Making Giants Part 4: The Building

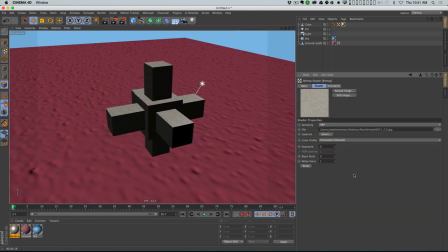And before I do that, I want to go into this texture and I want to turn the black point up a little bit and the white point down to get more contrast, right? Just to show you what this is going to do.
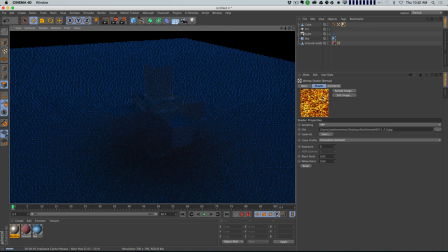It's basically going to take the brightness of this texture And, you know, parts that are bright are going to be very reflective, and parts that are dark are not going to be very reflective. And it's going to give, it's going to break up this texture a lot and make it a lot more realistic, because in real life,
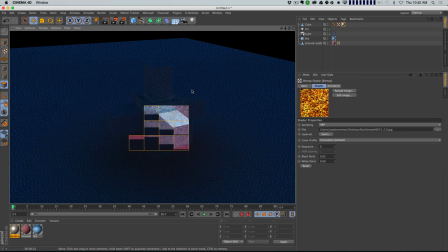things are not generally uniformly reflective or uniformly shiny. There's variation to it. And so now you can see that the dark parts of that texture are not as shiny as the rest, okay?
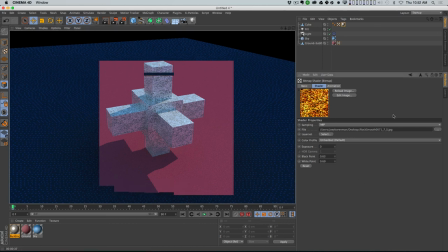And it's gonna give this a lot more of a realistic look. So I basically wanna go through and use features like that to dial this in, okay? I could also, let me come in here. So we've got reflection strength. You've also got specular strength, and you could do the exact same thing.
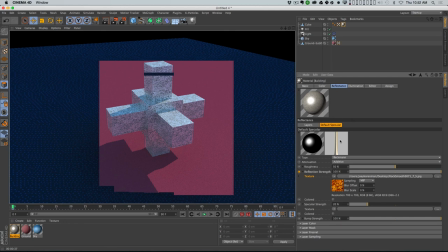I'm gonna copy that channel, and I'm going to paste it
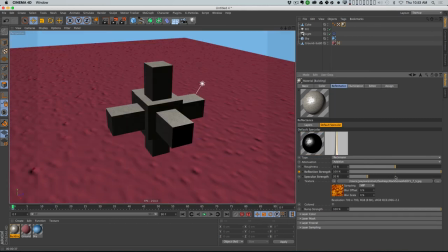into my specular strength and turn my specular strength up. Now reflection strength, let me turn that down to 50, and I've got roughness at 50 right now too, which means that it's not a perfect reflection. It's kind of blurring it a little bit.
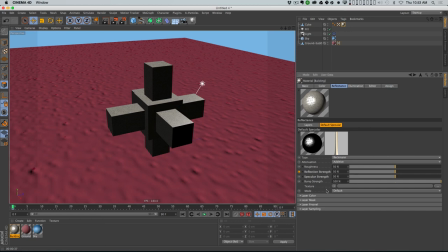And I can also use a bump in the reflectance channel to break up the reflection without actually creating a bump map. Now in this case, what I actually wanna do is create a bump map. So I'm gonna go turn on bump, and I'm gonna paste that same texture in there.
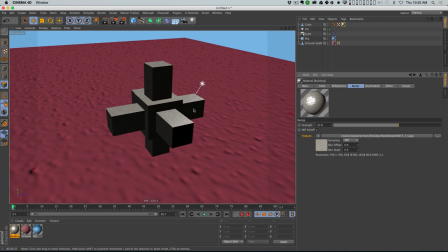And let's leave the strength at 20, and let's just do a quick render and see what that looks like.
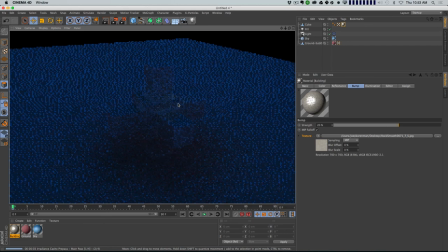And hopefully you're starting to see the process here. You start with like a photographic texture, and then you can, kind of get that looking the way you want. And then once you're happy with it, copy that same texture into other channels,
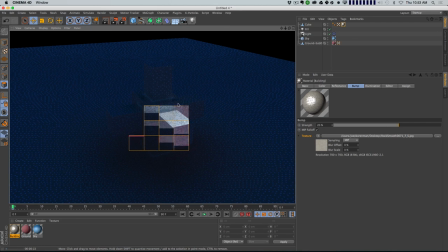into your reflectance channel to control reflection strength and specular strength and bump and all that kind of stuff. And you know what this is gonna end up doing is giving you a texture that has a lot more richness and variation to it, okay?
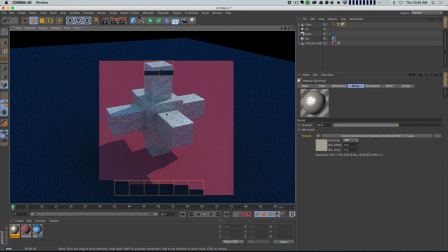I don't have ambient occlusion turned on, but once I turn that on, that's gonna really accent, you know, these intersecting parts here.
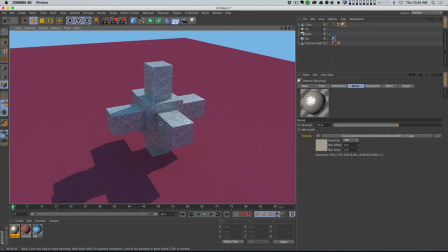But this is already feeling pretty cool, and I know that this is gonna feel good as a base texture for me. But you know, I also want a little bit of that tiling to it. I want it to feel, I want it to have a little bit of this kind of quality to it.
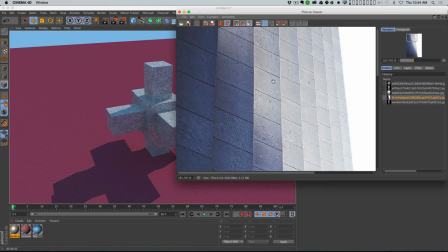Let me pull up my picture viewer. I want to have some of this in there too. So how could we do that?
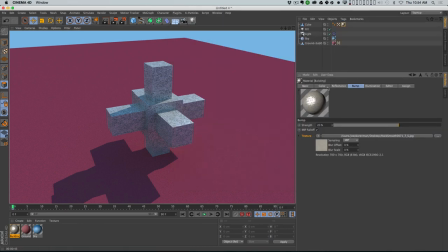So what I could do is I could go into my bump channel, for example. Okay, so the bump channel just has this texture in it. I could set this to layer.
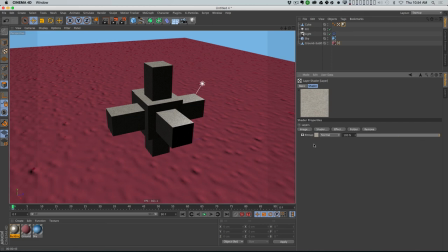Now what that's gonna do is it's gonna basically give me a little mini Photoshop inside of Cinema 4D, and the first layer in my mini Photoshop is that bitmap. But I can then add another shader on top of it. So for example, I could go to surfaces, and I could say add tiles.
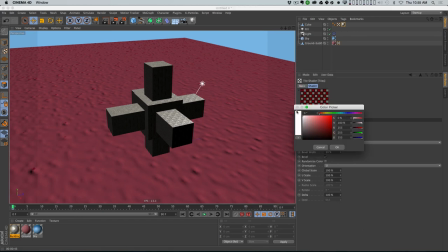And then I can go into my tiles options, and let's turn the tile colors to, let's actually do them as black. And we'll do the grout as white, like this. And actually, you know what? Let me try it backwards first. So I want tiles to be white, right?
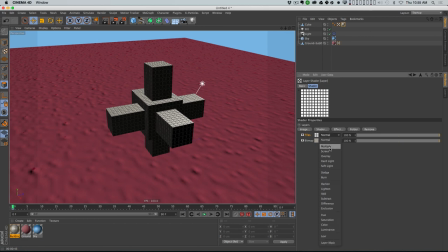And the grout to be black. And so then I'm going to multiply that on top of this bitmap that's already there. All right, and so this is just for the bump, and you can see already kind of a preview of what's happening.
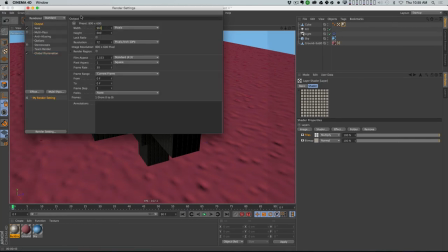And let me set my output to 960 by 540 here, and let me turn on that physical renderer,
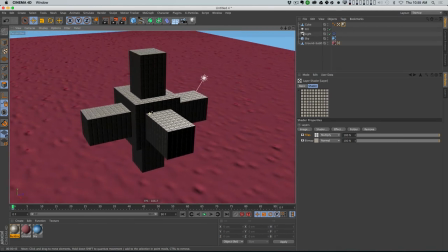because I think it's gonna start to give us a little bit of a speed advantage. And I'm just gonna do a quick render here